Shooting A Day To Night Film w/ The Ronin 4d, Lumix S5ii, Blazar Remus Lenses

Sorry. It happens like in every video. I fist bump myself. Hey, you remember that?
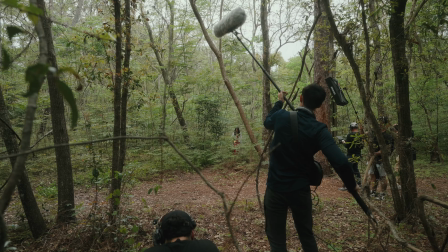8:22 And you are good to go.
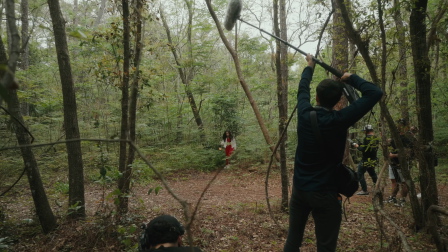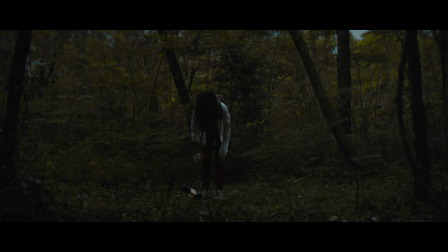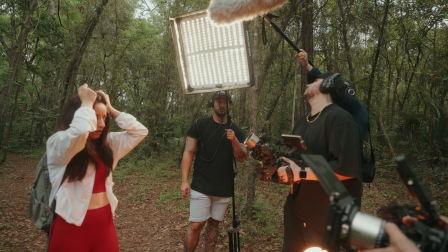8:35 So all these next shots, you're freaking out. You're looking around and you're like, I'm done. I'm lost.
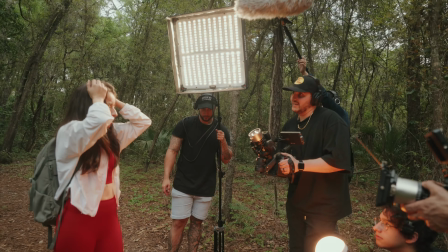8:41 I don't know where my phone is. So like, I'm going to die. I'm addicted. Ready.
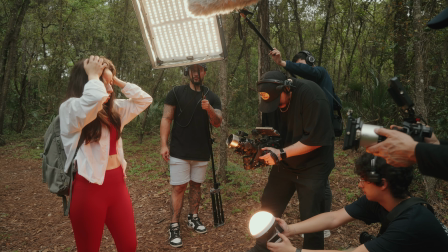8:48 And action.
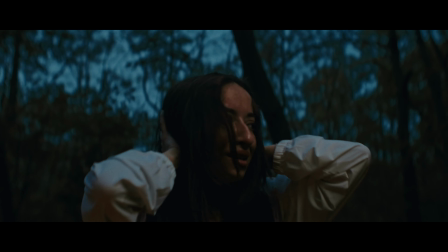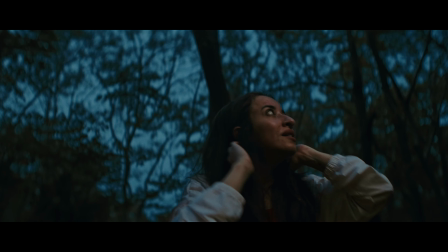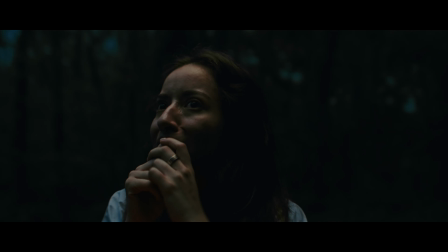9:00 Ready. And.
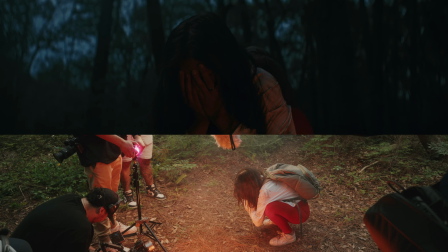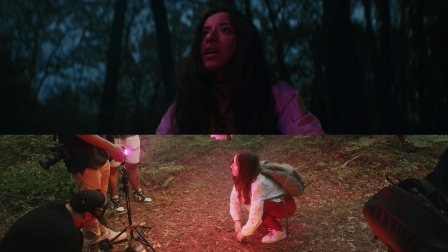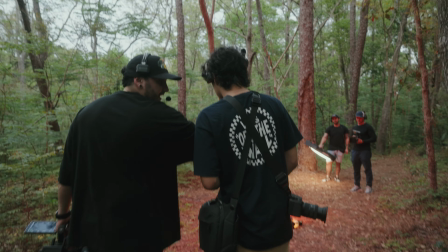9:12 You're gonna go, you're gonna light her as much as she can as she's walking.
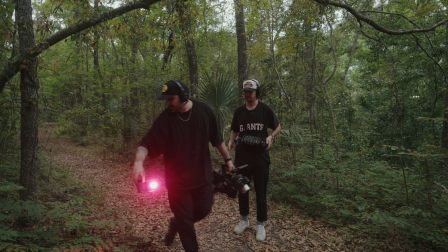9:16 What you're gonna do bro, is you're gonna come back and as she's getting here, you leave it in the bush and you run away.
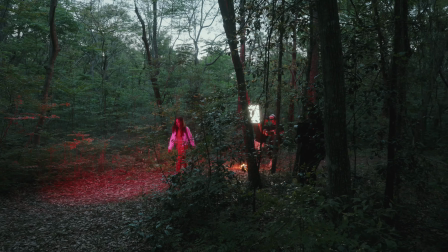9:25 So this shot ended up being way more difficult than I thought it was gonna be. I had to go through all these trees, I thought it was gonna be really cool to get the moving motion.
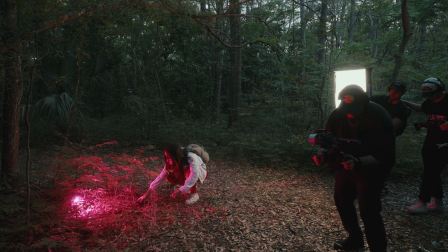9:34 I've always wanted to do that in a short film. So because it was taking too long and everyone was getting bit up and it was getting super dark I ended up just taking a
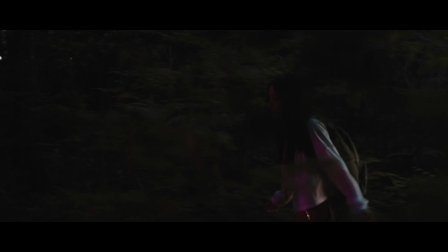9:42 second take with a tighter focal length as a safety in case I wanted to do a masking wipe transition.
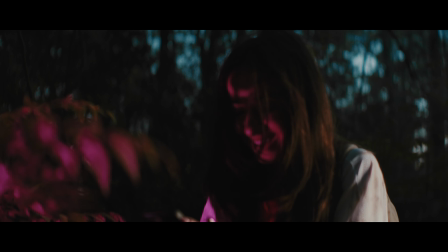9:48 So it worked out The shot still was a little iffy, but yeah We did what we could I Feel like I learned a lot from actually shooting that short film and editing the BTS
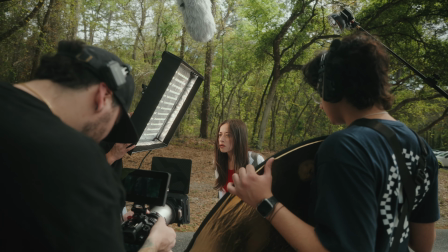10:02 I learned from a couple mistakes that we made some things that we did well some things I wish I would have done but all in all this was a really fun project had a super solid team Oliver and I who
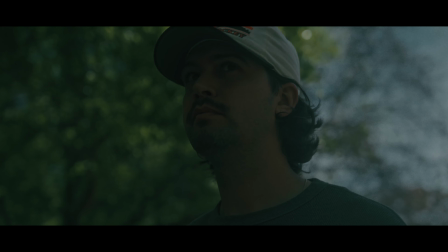10:15 was the assistant director we actually did a pre-shoot the day before so we did have an idea of what it was going to look like but I do think we were a little ambitious with the shots we were trying to get and this whole day to night film it did turn out pretty well I have some amazing
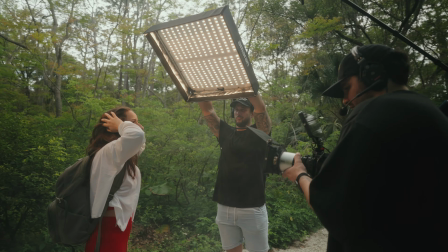10:31 stills from it some good shots good footage and I will be finishing the film within two to three weeks.
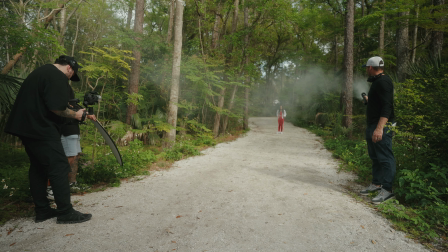10:39 I'm still going back and forth on the color grading portion, what look I personally want.
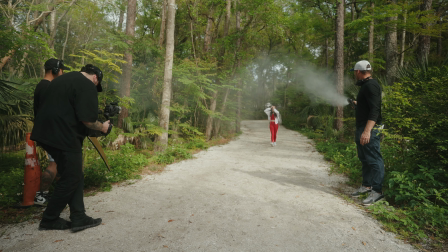10:45 So stay tuned for that. And in the next couple of months, I have some exciting videos coming out about lights, lighting techniques regarding huge soft boxes, book lights, umbrellas, something that I was personally wondering about on what's actually worth it. So if you are interested in that, consider subscribing. If you have any questions regarding this BTS or something that I didn't mention because I didn't go over everything, please feel free to leave them down in the comment section below.
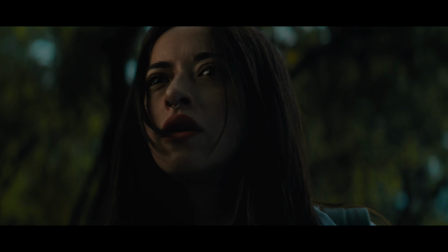11:14 And everything in this video was created using phantom luts and even the footage from the actual short film and those will be
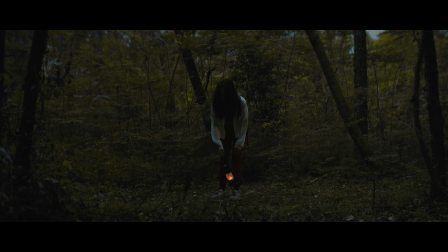11:21 linked down below as well as all of the gear that I used to make this short film and all the videos on my channel. With that being said, this was super fun and I will see you guys in the next one.